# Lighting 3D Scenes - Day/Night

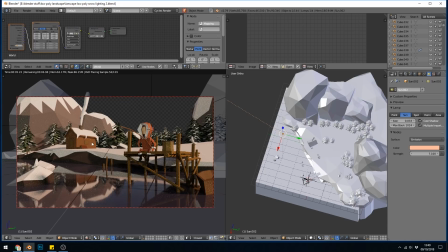452s
And I quite like that because we've got the sun on the house here, on the side of his jacket here and I really like that one. That looks a lot better I think. I'm getting lots of fireflies because of the reflection of the pond but I'll turn the denoising on to sort that out later.
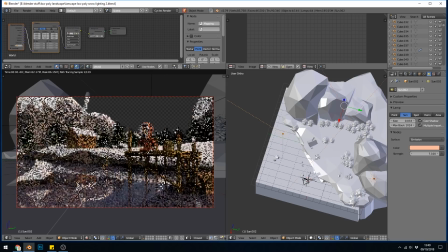465s
So I'm quite happy with this And let's bring back our other light with Alt-H. Now suddenly you can see that softened the shadows and brightened everything up.
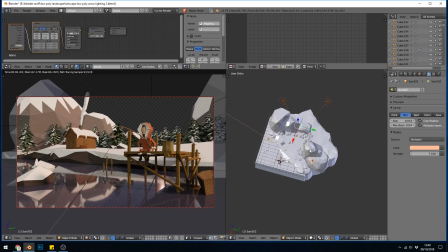473s
And that might be a bit too much. So we may have to go into these lights and experiment with the power that we want these at. I'm going to turn them all down to point one for now. And I'm going to experiment with this one and have sort of a bluey light coming in this way.
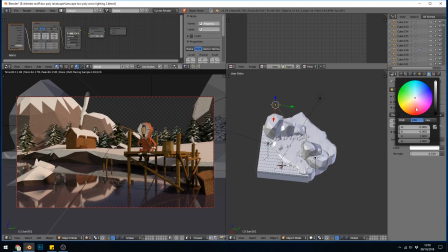487s
So let's have a look at that. So red's over here. So we've got sort of red-y, yellow-y colors for our evening scene. and I want to experiment with a sort of blue bounce light and I'm going to turn that up as if the night's encroaching slightly and you can get some very interesting effects with different colored lights in your scene and
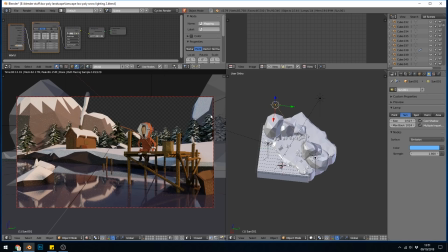507s
that does actually happen that you get a really strong Sun but when you look away from the Sun it's very blue sky that often happens in the morning so can you experiment with lights and bounce lights and different lights coming into your scene with different colors I quite like that I'm going to
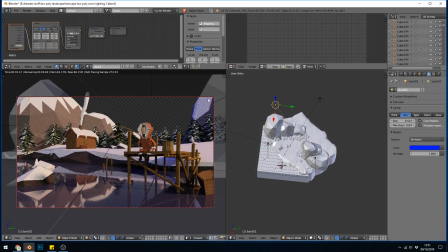523s
go even more saturated blue and see what that looks like you can see that's too far but it's an interesting look isn't it perhaps if I turn the brightness down to about 0.5 it's looking quite interesting now so I'm going to play around with this a bit and have some fun maybe
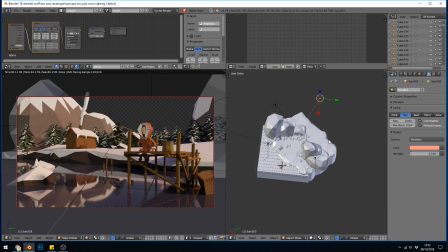537s
even change the colors of these backlights as well just to see what different effects I can achieve so try and have a go with that in your landscapes remember to start
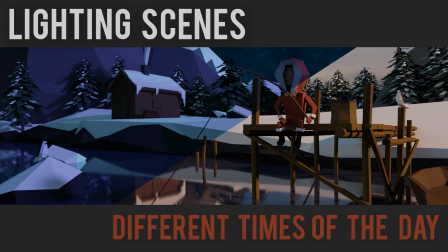545s
with every light being pure white and your HDR being so very gray or having very little saturation and then once you're happy with your colors in your scene and the direction of lights then you can start changing the colors of them. Okay, hope that helps.